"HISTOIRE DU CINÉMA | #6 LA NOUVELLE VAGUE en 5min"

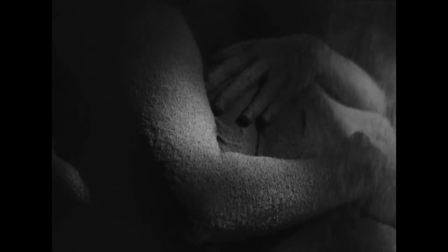4:12 Les innovations formelles sont aussi nombreuses que variées.
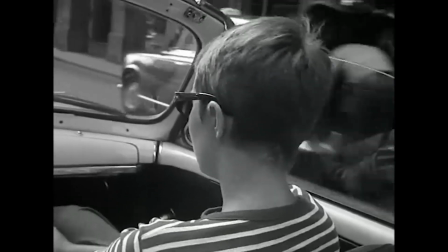4:17 Dans « À bout de souffle », Godard développe un style de montage syncopé qui souligne les raccords au lieu de les dissimuler.
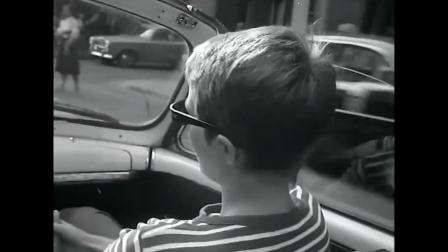4:24 « Non, ce n'est pas ça, Michel.
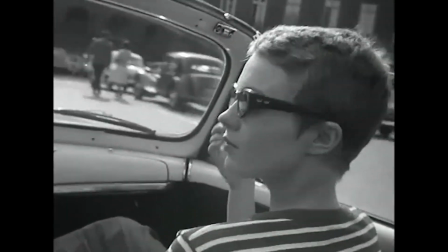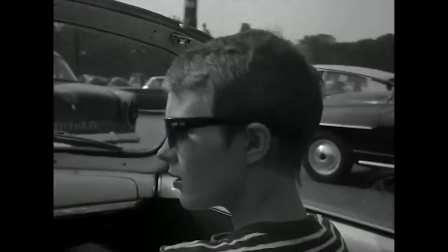4:31 » « Pourquoi vous êtes tués ?
» Dans « Une femme mariée »,
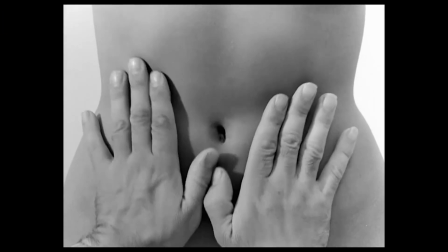4:34 il fragmente le corps des acteurs presque jusqu'à l'abstraction en une composition d'inspiration cubiste qui exprime le morcellement des émotions.
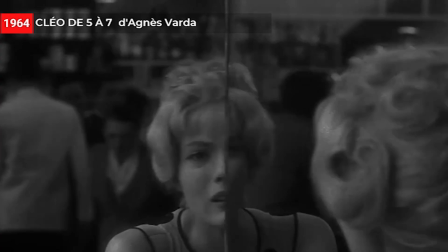4:43 Tandis que dans « Cléo de 5 à 7 »,
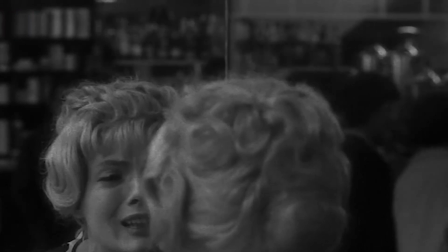4:45 Agnès Varda opte pour un récit en temps réel afin de décrire avec précision l'angoisse d'une jeune femme qui vient d'apprendre qu'elle est peut-être atteinte d'un cancer.
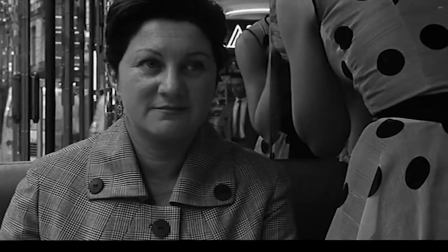4:53 Avec elle, c'est toujours drame et compagnie. Il a pourtant ce qu'il faut pour être heureuse.
De son côté, Truffaut multiplie les effets visuels dans Jules et Jim,
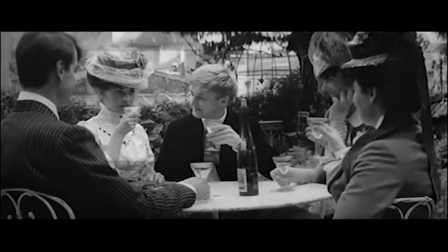5:01 comme les zooms rapides, les recadrages sur fond noir ou les mentions écrites sur l'image,
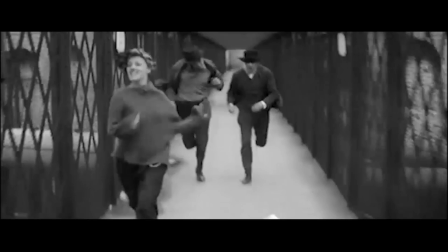5:07 dans le but de manifester à l'écran les fêlures d'un impossible ménage à trois, voué à une issue fatale.
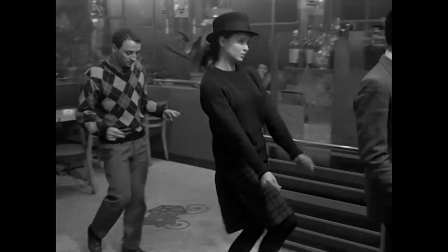5:13 Comme en témoignent tous ces films devenus cultes, les réalisateurs de La Nouvelle Vague revendiquent un cinéma d'expression personnelle,
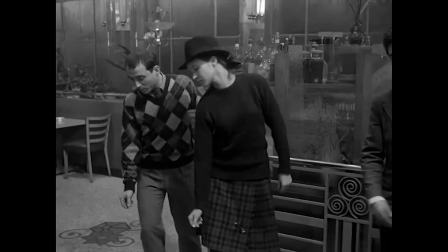5:20 alors que la génération précédente se souciait d'abord de perfection professionnelle.
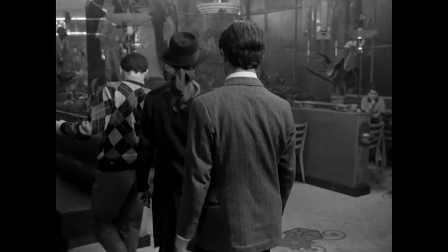5:29 Cette fois, c'est le moment d'ouvrir une deuxième parenthèse et de décrire les sentiments des personnages.